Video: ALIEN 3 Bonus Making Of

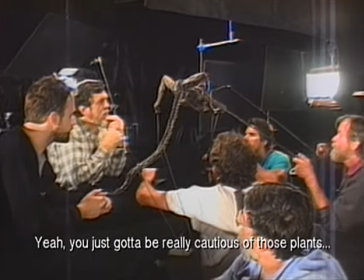[8:26] Yeah it's got to be really be really cautious of those plants. Make sure to hold the plant for as long as possible.
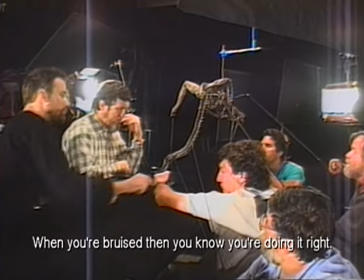[8:34] When you're bruised, then you know you're doing it right.
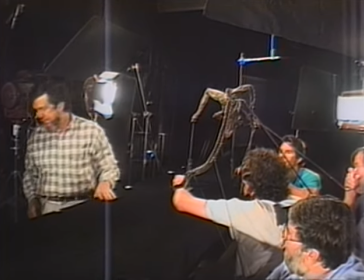[8:39]
Oftentimes, David, who was involved in each shot, would get the puppeteers all going to a point to where they were just barely in control of the creature.
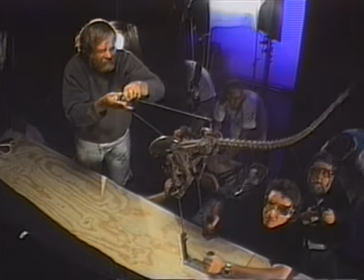[8:50]
And if they had to move any faster, they'd have been just bumping into each other.
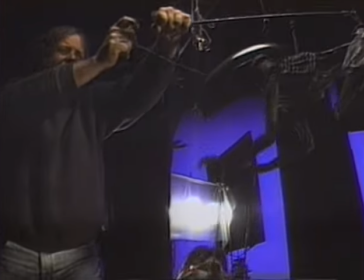[8:55]
And by achieving this kind of, it's like the Wile E. Coyote going around a corner and skidding on one level. But what it achieved was the occasional serendipitous
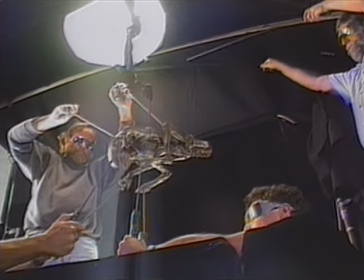[9:10]
action that made the alien have a character and made him,
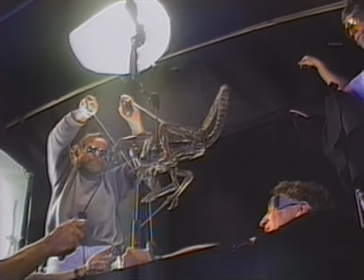[9:14]
or it, terrifying.
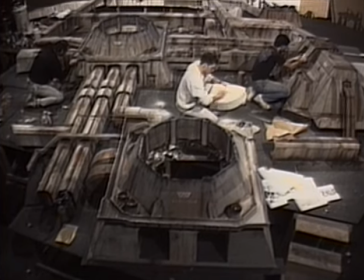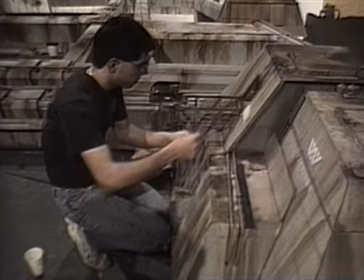[9:23]
terrifying. From the standpoint of our task on Alien 3, we had to create the alien, but we also had to help create the environment. So there were numerous miniatures and matte paintings we did, one of which was the furnace set,
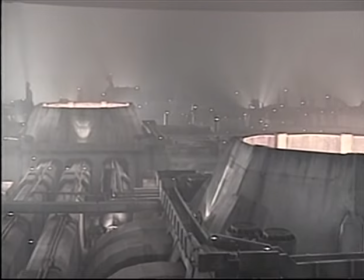[9:35]
which was a pretty nice kind of, I don't know, Blade Runner-esque shot. The idea of that whole set came up rather late in the production.
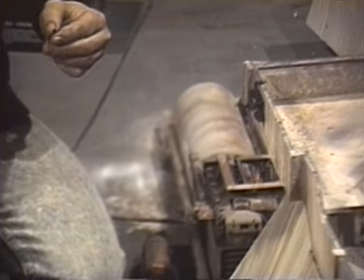[9:46]
And I remember it being a really low amount of money that they had left to do this. And we're going, oh my gosh, how are we going to carry this off?
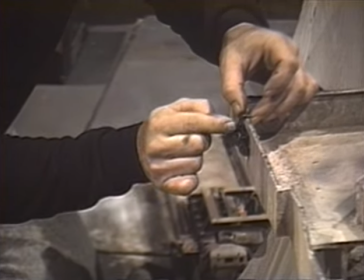[9:55]
It can't be a matte painting, a matte painting won't have the depth and Richard didn't want it to be a matte painting.
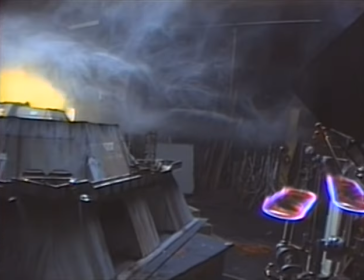[10:02]
He wanted, Richard Edlin, wanted to have something that had depth and we could have the fog moving through and painted almost in layers.
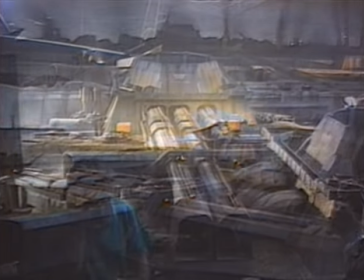[10:11]
So we came up with a forced perspective set and I called it, we always called it the cardboard set because it was going to be something we knew from the start that had to be just really knock down,
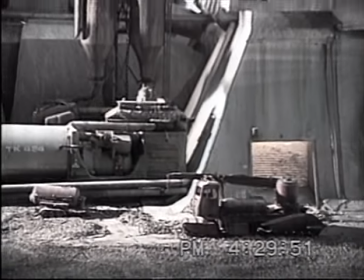[10:23]
drag out, pop it together real fast and have some fun with it but but mostly cardboard and foam core and
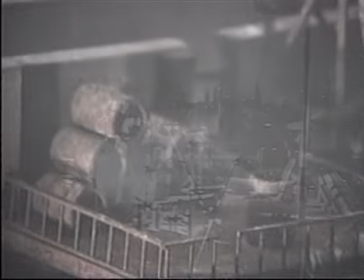[10:32]
use more shadows and and inferred detail
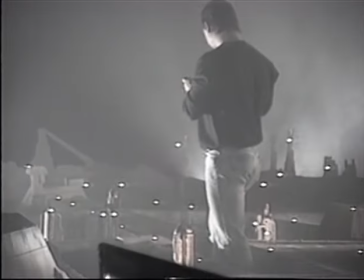[10:37]
than really building a lot of detailed stuff for it. That was a fun set to work on.
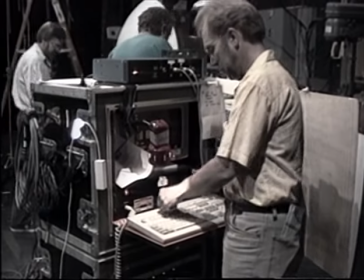[10:44] So this is what you run that big camera with, eh? That big camera boom. The camera's not so terribly big.
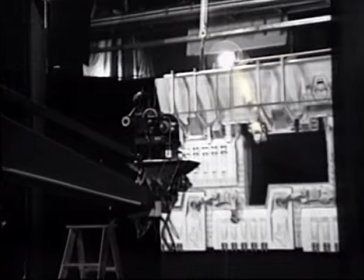[10:51] Well, that's because we don't have the magazine on it right now.
We built a miniature emergency escape vehicle that was built into
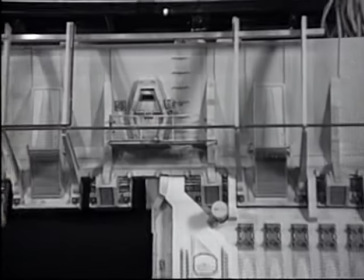[10:59]
the sides of the Sulaco such that there were a number of these to suggest that there was a larger, much larger crew at one time on the Sulaco. And then we built about a, I think it was about a three and a half foot EEV and then a much larger,
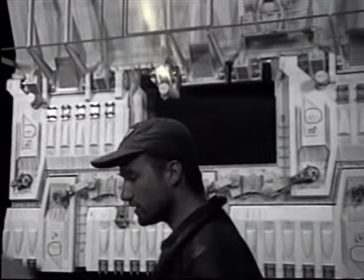[11:12]
about a 12 or 16 foot wall piece that we would shoot motion control against blue screen and have the capsule in slow motion, an arm would come off of it and it would fall back away from the camera and then go off to the side.
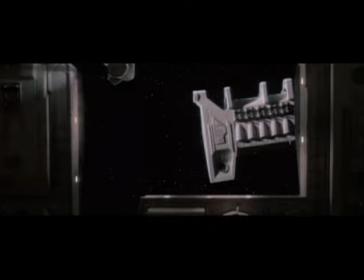[11:34]
So we had broken the shot up in such a way that we would first see the EEV come out and it would go out of frame and then the camera would go through that same hole and as the camera would turn and pan on the stars we would start to see the edge
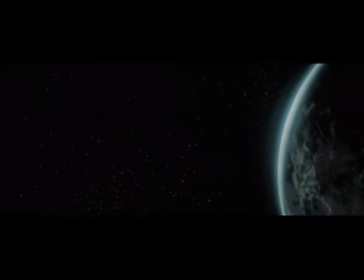[11:53]
of Fiorina,
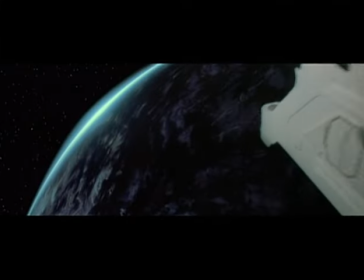[11:54]
the planet come into frame and and that was a matte painting and then we'd once again acquire the EEV pulling away from
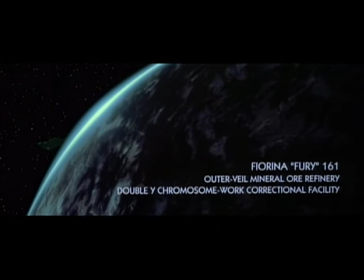[12:02]
us and going off towards the planet and so that was another motion control shot of the EEV in a different position further away.
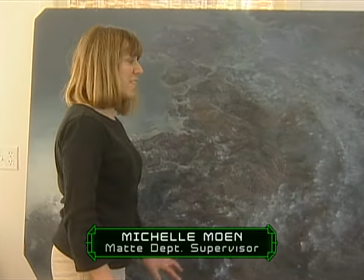[12:13]
This is Fiorina. It was supposed to look very toxic so I played around with toxic materials to make it
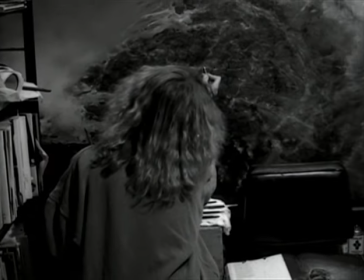[12:19]
and I used razor blades and all sorts of tools to get texture.
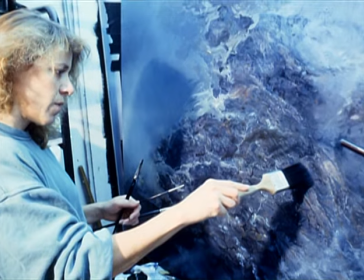[12:24]
and then this had to be so large because they had the miniature coming in and turning to crash.
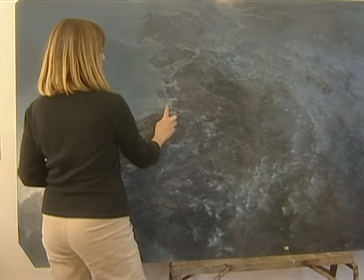[12:31]
Yeah, and then she lands right here in that area.